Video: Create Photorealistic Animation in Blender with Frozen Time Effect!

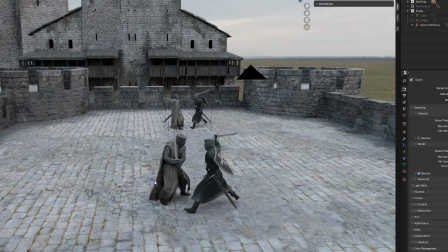(0:30)
I used Blender to create this medieval scene and I will explain to you how I did it.
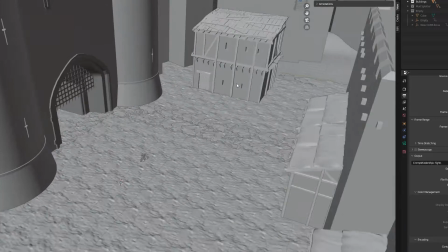(0:34)
For the ground I used a plain of mud and placed buildings around it to make the illusion that it was some sort of courtyard inside a castle.
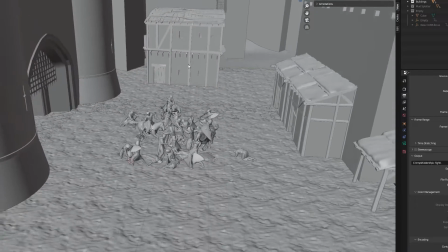(0:41)
I added the soldiers and they were already in fighting stands. Well, some of them were more dead than alive.
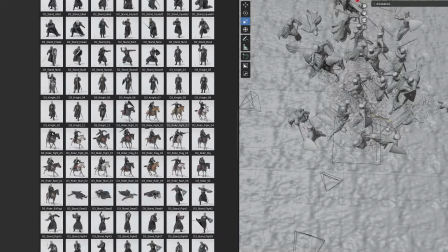(0:48)
All of the models are made by big medium small and they are very high quality to make it easier to get a photorealistic look.
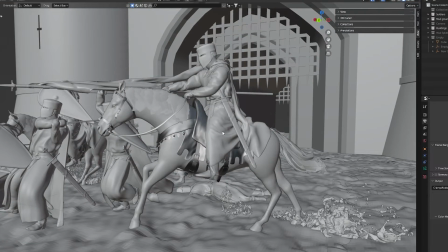(0:54)
I also used some riders on horses in the fight to get some variation in the scene. I set up some mud splatter around the fighters.
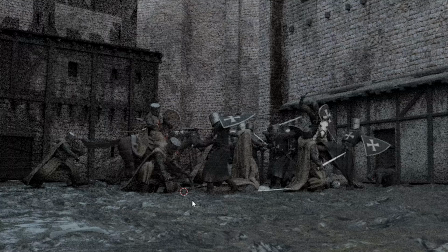(1:02)
After all they are fighting in a big pile of mud. To light the scene I used an HGRI from Polyhaven.
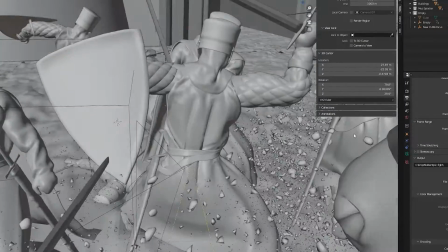(1:07)
I decided to make an animation where the medieval soldiers were frozen in time and the camera was wandering around the scene.
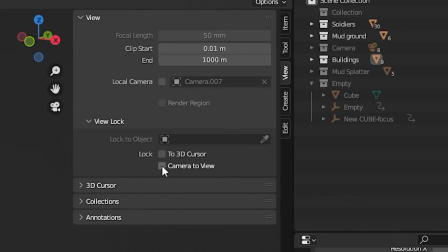(1:14)
I animated the camera, just ticked the box camera to view and moved it around the scene.
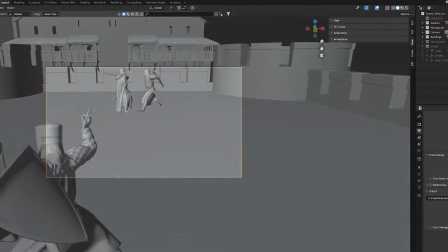(1:19)
I added keyframes in the process and that way guided the camera through the scene.
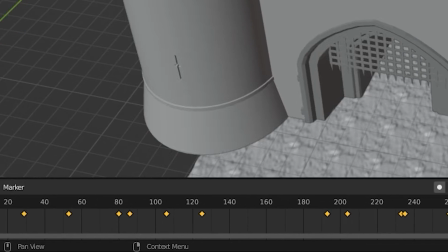(1:24)
The shortcut for keyframe is I on the keyboard and then choose location and rotation.
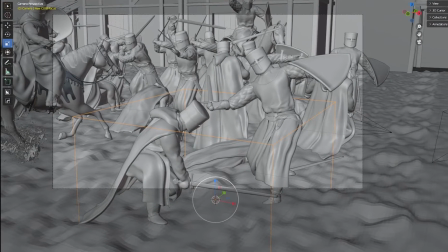(1:31)
Finally I added an empty cube to the scene but of course it was not going to be visible in the final scene.
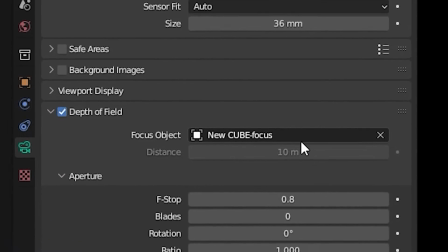(1:36)
I went into the camera setting and ticked the box depth of field. For focus object I picked the empty cube.
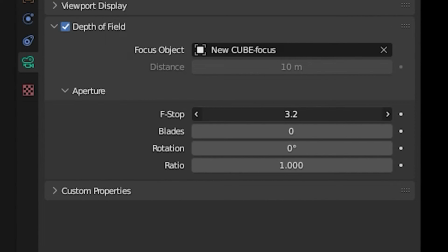(1:43)
I set the f-stop of 0.8 to get a blurred out background and a more cinematic look.
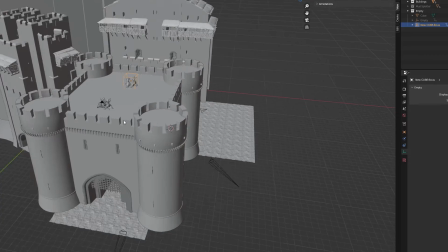(1:49)
Just like I animated the camera I now animated the empty cube. and moved it around the scene setting up keyframes.
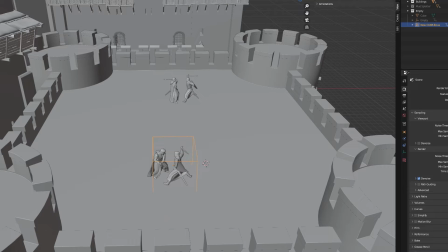(1:55)
The camera was forced to focus on the area where the cube was in the scene.
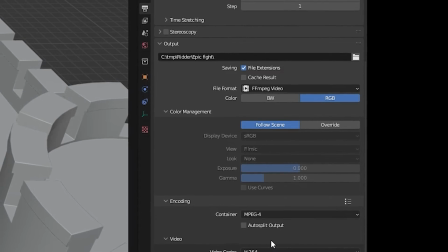(2:00)
For the render I choose an HD resolution and the file format as FF MPEG video and the encoding was MPEG 4.
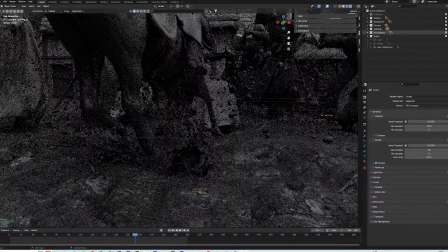(2:07)
I rendered the animation solely on my CPU because the scene was too memory intensive for my GPU.
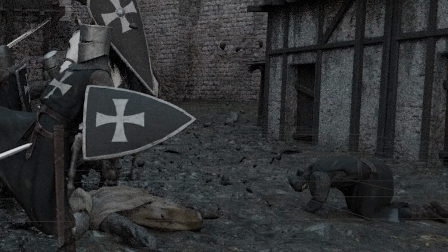(2:13)
I used Cycles as render engine. The final render was color graded a bit in Premiere Pro.
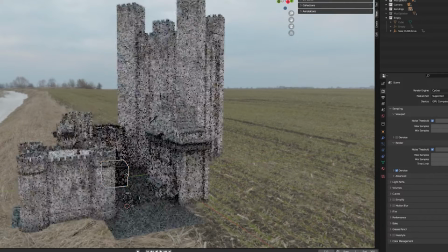(2:19)
And this is the medieval scene with some sound effects. You